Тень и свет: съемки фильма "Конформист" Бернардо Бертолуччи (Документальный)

Он замечает машину, снижается и расстреливает машину из пулемета.
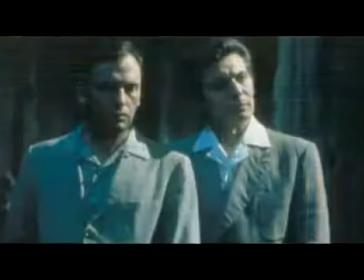(12:38)
И они все умирают, конформист умирает. Меня это не устраивало.
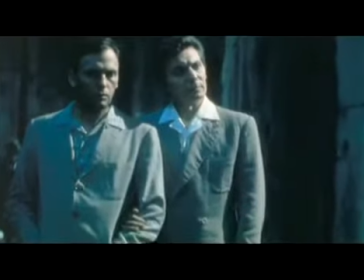(12:44)
Я подумал, что персонаж будет наказан намного сильнее,
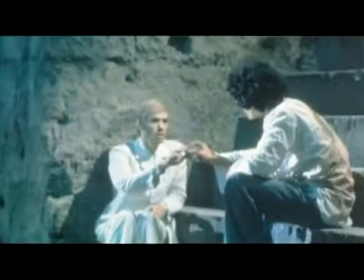(12:49)
если он вдруг увидит,
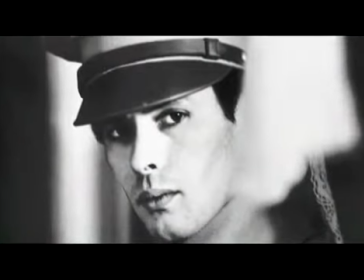(12:52)
что человек, которого, как он думал, он убил в детстве, жив и пытается соблазнить другого юношу. Он видит его живым и понимает, что всю его жизнь,
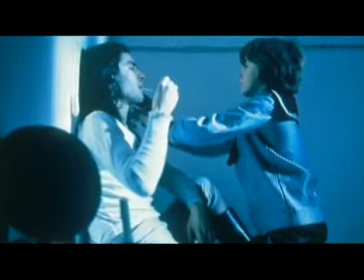(13:06)
все его желание быть конформистом строилось на его идее о том,
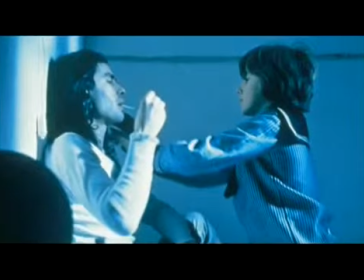(13:12)
что он не такой, как все, потому что его пытался совратить этот мужчина. И вот этот человек жив, он его не убил. Он не был другим человеком, и это своего рода взрыв.
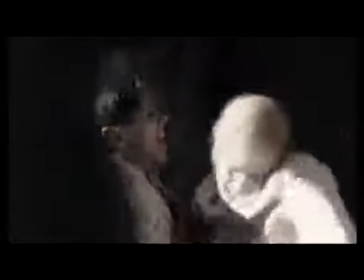(13:23) Отпустите меня. Я хочу знать. Отстаньте. Убийца. Убийца.
И я думаю, что в последнем кадре фильма,
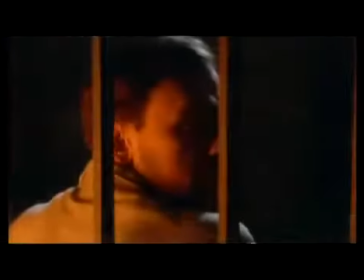(13:35)
когда Жан-Луи Трентиньян, сидя, поворачивается к камере и смотрит, можно понять, что он внезапно понял правду о самом себе.
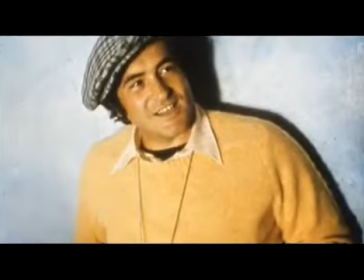(13:52)
Я хотел бы думать, что я меньше всего понимаю свои фильмы, но я думаю, что так для меня лучше. Я не мог бы приходить на съемочную площадку, уже зная,
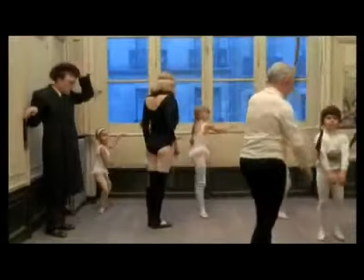(14:05)
что я хочу делать, что я хочу снять.
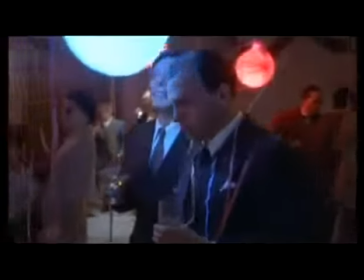(14:09)
Быть там, где произойдет сцена, в этих стенах, перед этими людьми, телами, костюмами, освещением.
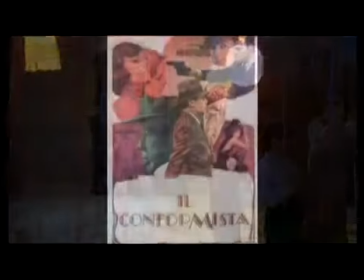(14:16)
Все вот так. Все всегда было так.